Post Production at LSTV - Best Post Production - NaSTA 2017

With the party scene, we really wanted to experiment with the different speeds, so we sped it up, slowed it down.
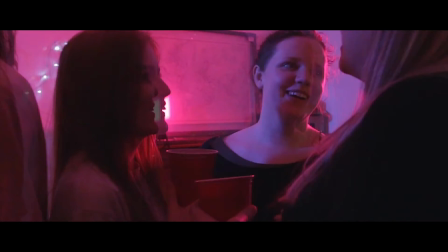(1:04)
We also included some jump cuts. We just followed the characters around just to show a really lively atmosphere. In order to sell the eye effect where Brett's on drugs,
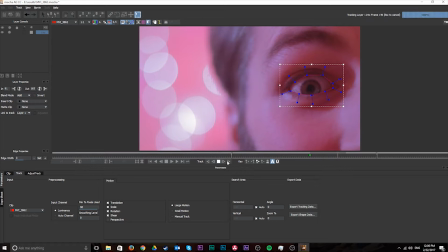(1:18)
we had to track the footage in Mocha, which is a plugin in After Effects, and then we applied that data to a null layer.
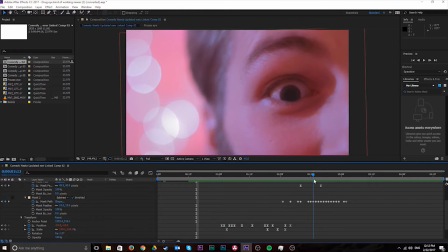(1:25)
And at the time we wanted the pupil to expand, we put a scale up property just so then it sort of sold the fact that the drugs had taken an effect. So when Brett was taking the drugs, what we decided to do is we added a high-pitched squeal in the background, we added several echoes to the footage of him falling backwards, and we also slowed down the music. So one of the biggest challenges for me as the cinematographer and assistant editor was the drug sequence,
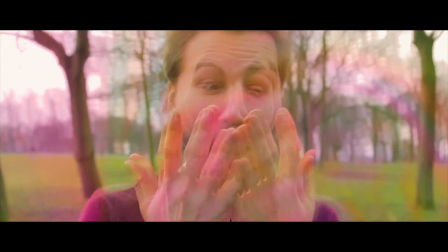(1:53)
where it's got to be all kind of dreamy and crazy looking. So we decided to use an overlay which would give that kind of colour effect,
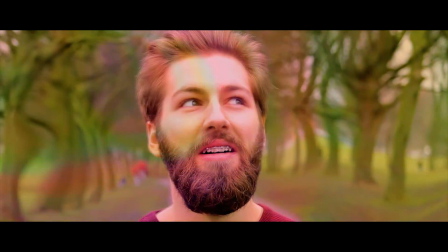(2:01)
as well as adding some warp and different kind of layers that would stagger so that they gave that kind of aesthetic that we were going for. When Brett's on drugs and he says feminax, we kind of wanted to add an element of comedy there as well.
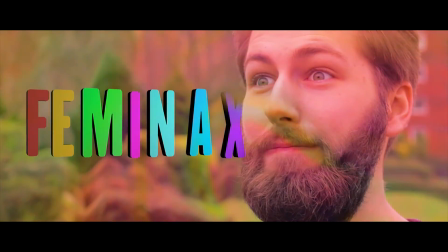(2:14)
So we used obviously the multicoloured text, we put it into 3D space and used a light there to just give it that bit of extra texture. And I also used a wiggle expression just to make it seem like it was floating in mid-air.
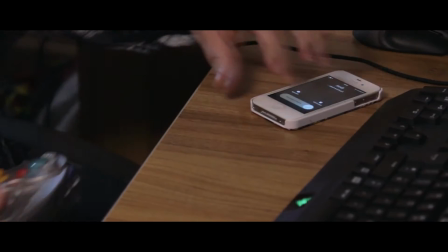Hey Greymeister, guess who's got a cracking party tonight?
Another big aspect of post-production that took quite a long time to kind of get right is the audio, because there was a lot of different aspects of styles and effects that needed to be added to really kind of sell it. Also things like when he's talking to himself, getting the kind of the pitch shift right so that it actually comes across as this godly sound. And even things just like the Foley sounds of like the bottle being picked up, and we also did a lot of ADR where we were replacing whole sections of audio because on set the audio just wasn't usable.
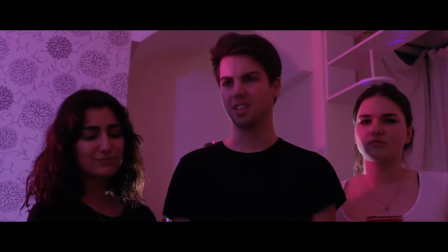(3:02) Well, if it's so great, how about you have some?
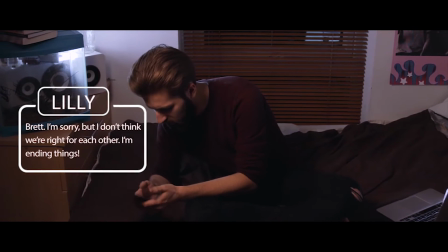(3:09)
As the film is only 10 minutes long, we needed to show quickly that Brett was going through a breakup, so we did this through a text effect. Basically, we tracked the original footage using motion tracker properties,
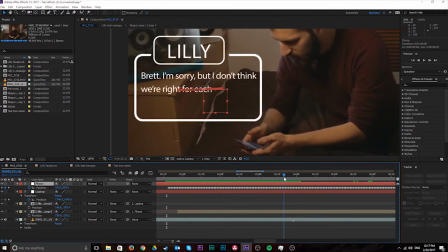(3:21)
where we tracked the position and rotation properties and applied that data to a null layer using high contrast points.
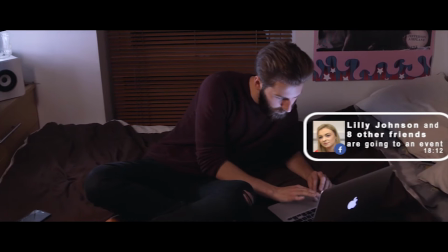(3:27)
Then we attached the pre-animated After Effects file onto the null layer, so it looked like the text was actually coming out of the object seen on screen.
Every time you walk by. Hello, Brett.
So more specifically, the sequence where Brett is talking to a large version of like his godly self in the sky,
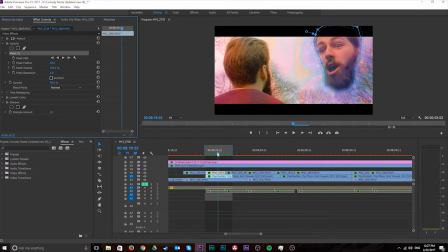(3:49)
that was really kind of difficult to get right. There was loads of masking and feathering and adding like psychedelic backgrounds to give this like trippy look to it
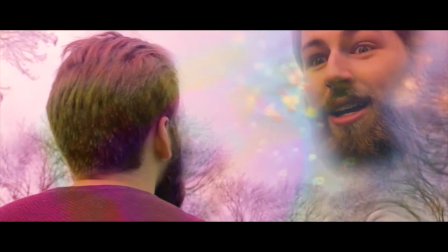(3:57)
and stuff, and also affecting the audio so it had that kind of godly feel to it.
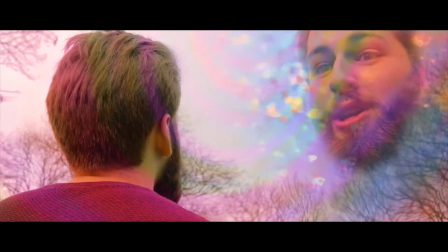(4:01) Remember who you are. Remember who you are.
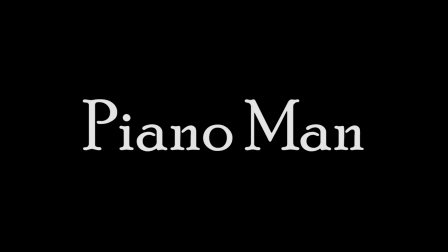For this project, I was in charge of writing the music, which coincides with what the actor is doing throughout the movie,
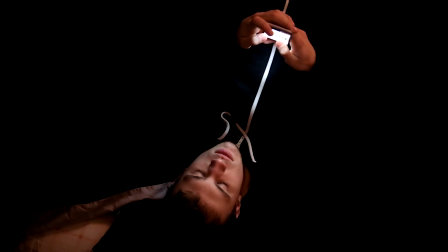(4:23)
and it was a really, really good fun thing to do. I had some instructions from the director, and it was basically divided into 5 different pieces,
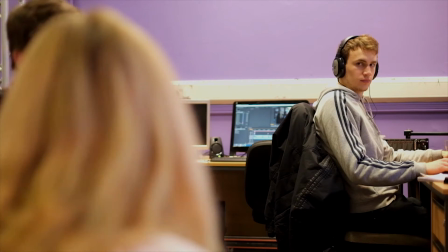(4:33)
so I had to coincide with one where he's in love, that had to be quite nostalgic, the other one where he's bored,
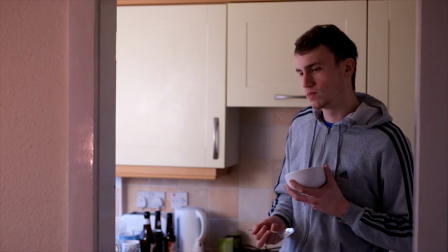(4:38)
has to be kind of a boring, jazzy kind of feel to it, so it was quite repetitive. I had just a list of instructions and I kind of went with that, and had a little bit of my own input in it, and I just sent them back to Joe, the director,
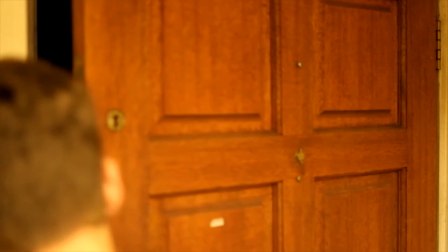(4:51)
and he said he liked it. So
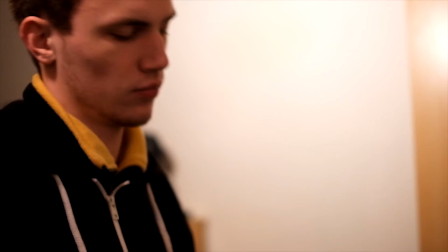(4:56)
because I've only kind of I haven't really written jazzy stuff, I haven't really written very sad stuff before.
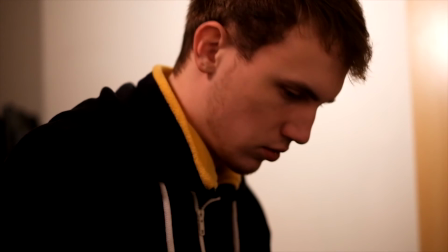(5:03)
I just kind of write normal, basic kind of things, so it was quite a challenge. My favourite piece was definitely the boredom one, the first one, when he's just repeating what goes on in his life over and over again.
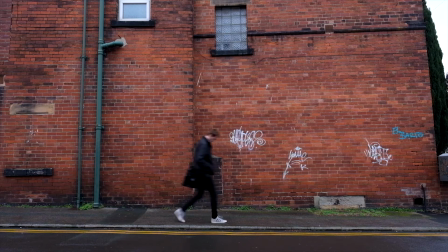(5:20)
It's the first time I've written anything that's kind of jazzy, so that was really fun.
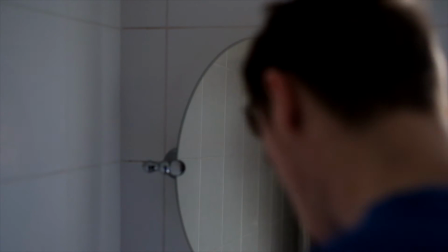(5:28)
We used Audition to alter the music slightly because we recorded it on the piano, on the keyboard I have at home, and it got to a point where it sounded a little bit too electronic. So we used Audition to boost the bass up a little bit, and that did the job well.
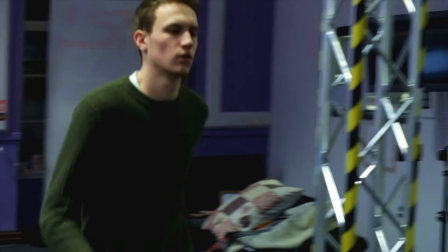I think it would have been a lot harder to find something that went exactly with with what's going on in the film.
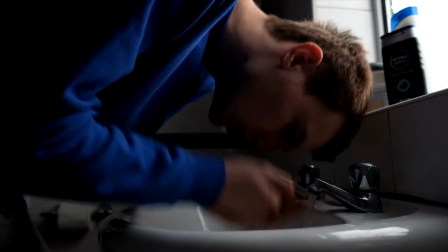(6:00)
It's obviously, with original music, it's a lot better to feel, it's a lot easier to feel what the actor's feeling, because it's been written specifically for that scene.
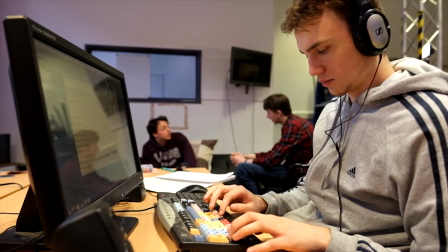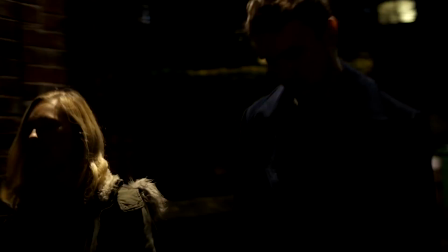(6:19)
I think it just enhanced the kind of atmosphere and the feeling and the emotions of the actor, and yeah, that has just helped the understanding of the piece, I guess, for the audience.
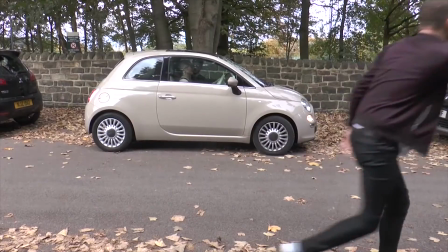(6:40) Oh, he's a cheater! He went early!
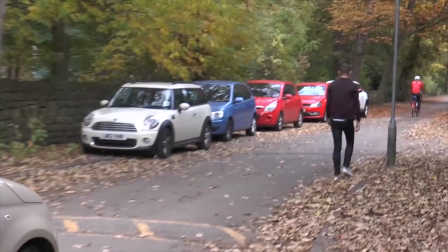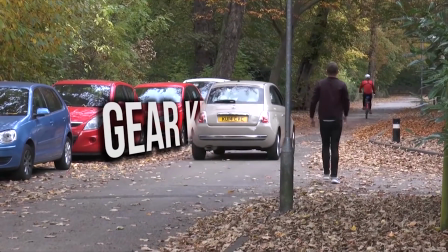(6:48)
One of the biggest challenges for us in Gear Knobs was the end segment at Liberty Dock.
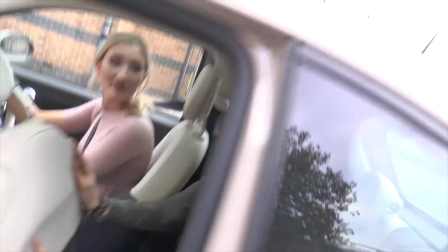(6:53)
Because of a range of logistical issues, we didn't have that many cameras there to capture what was the integral moment of the finale of the race.
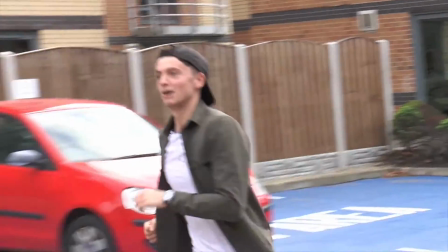(7:01)
We only had 1 or 2 cameras, and the footage from them were incredibly shaky. So making that flow together nicely in the final edit was quite a challenge. We took a kind of range of stabilization techniques to make them flow nicely.
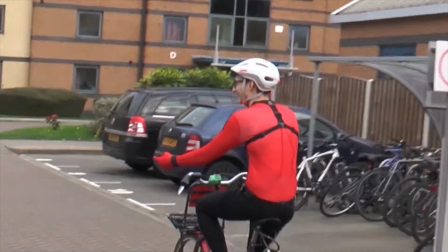(7:14)
So that kind of ranged from a basic warp stabilizer effect to taking them into After Effects and looking at more advanced motion tracking effects,
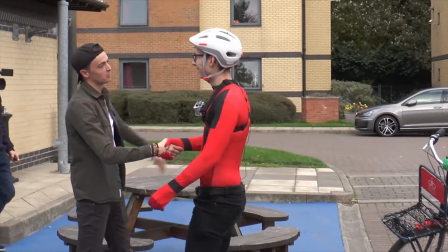(7:21)
whether that just be attaching track points or looking more at a kind of track camera sort of effect. So the other major challenge at Liberty Dock was the sound. We had 5 sources of audio, 2 from cameras which very much picked up the sound of the camera operators moving to capture the shots, and from the tie mics on the presenters themselves, but those were not working very well, unfortunately, when we got them back to look at them in the edit.
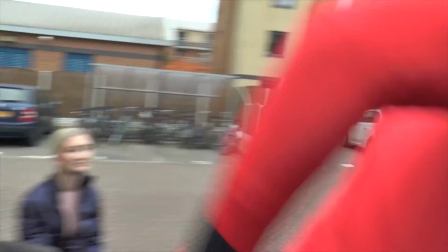(7:45)
So making that whole section flow together nicely in terms of audio so that you notice no change between the different sound sources was quite challenging. We used constant power and effect in Premiere to make them flow together a little, but we still needed to apply a range of noise cancellation effects through Adobe Audition to make it really sound nice.
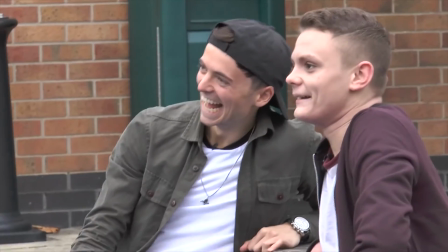(8:04)
Now the basic one of those was just the noise reduction process, but we also looked quite in detail at the declicker and dehummer process,
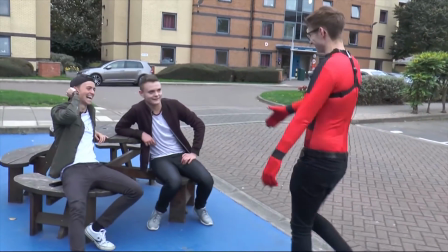(8:10)
and used the spectral frequency display to reduce the kind of really frustrating audio noises which were coming into it. In the end, we ended up with quite a clean audio, and you can't tell in the edit that it's going between one source and another.
The boss has gone the wrong way! Damn it!
Well, when we started editing together a phone call that occurred between Billy and Carl and the show,
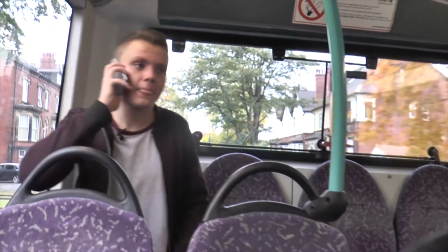(8:34)
it became very obvious very quickly that it felt incredibly forced and just almost as if we'd made them do it,
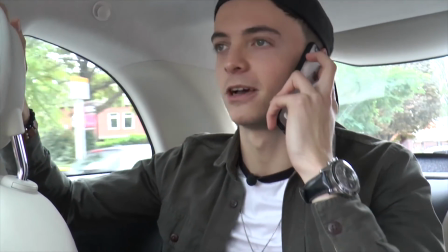(8:43)
when actually they just decided to make fun of each other about where they were in the race.
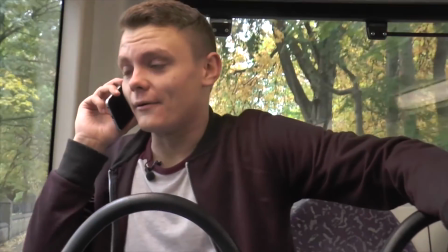(8:48)
So we tried to adjust the audio by overlaying it and adding EQ and high pass, just to kind of make it seem as though Billy was on the phone on the bus with Kyle and vice versa, to give it a more natural feel and to make it seem as what it actually was. So early on in the edit process, we decided we wanted a map graphic to see where the competitors were at a certain point in the race.
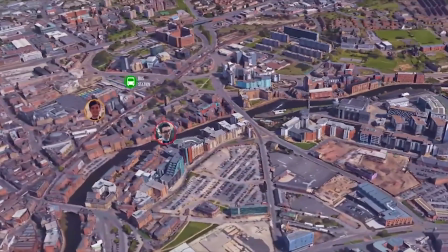(9:12)
However, when I started building together one in a kind of 2D Illustrator, it was clear that I didn't really have the experience to put one together that would look incredibly visually interesting.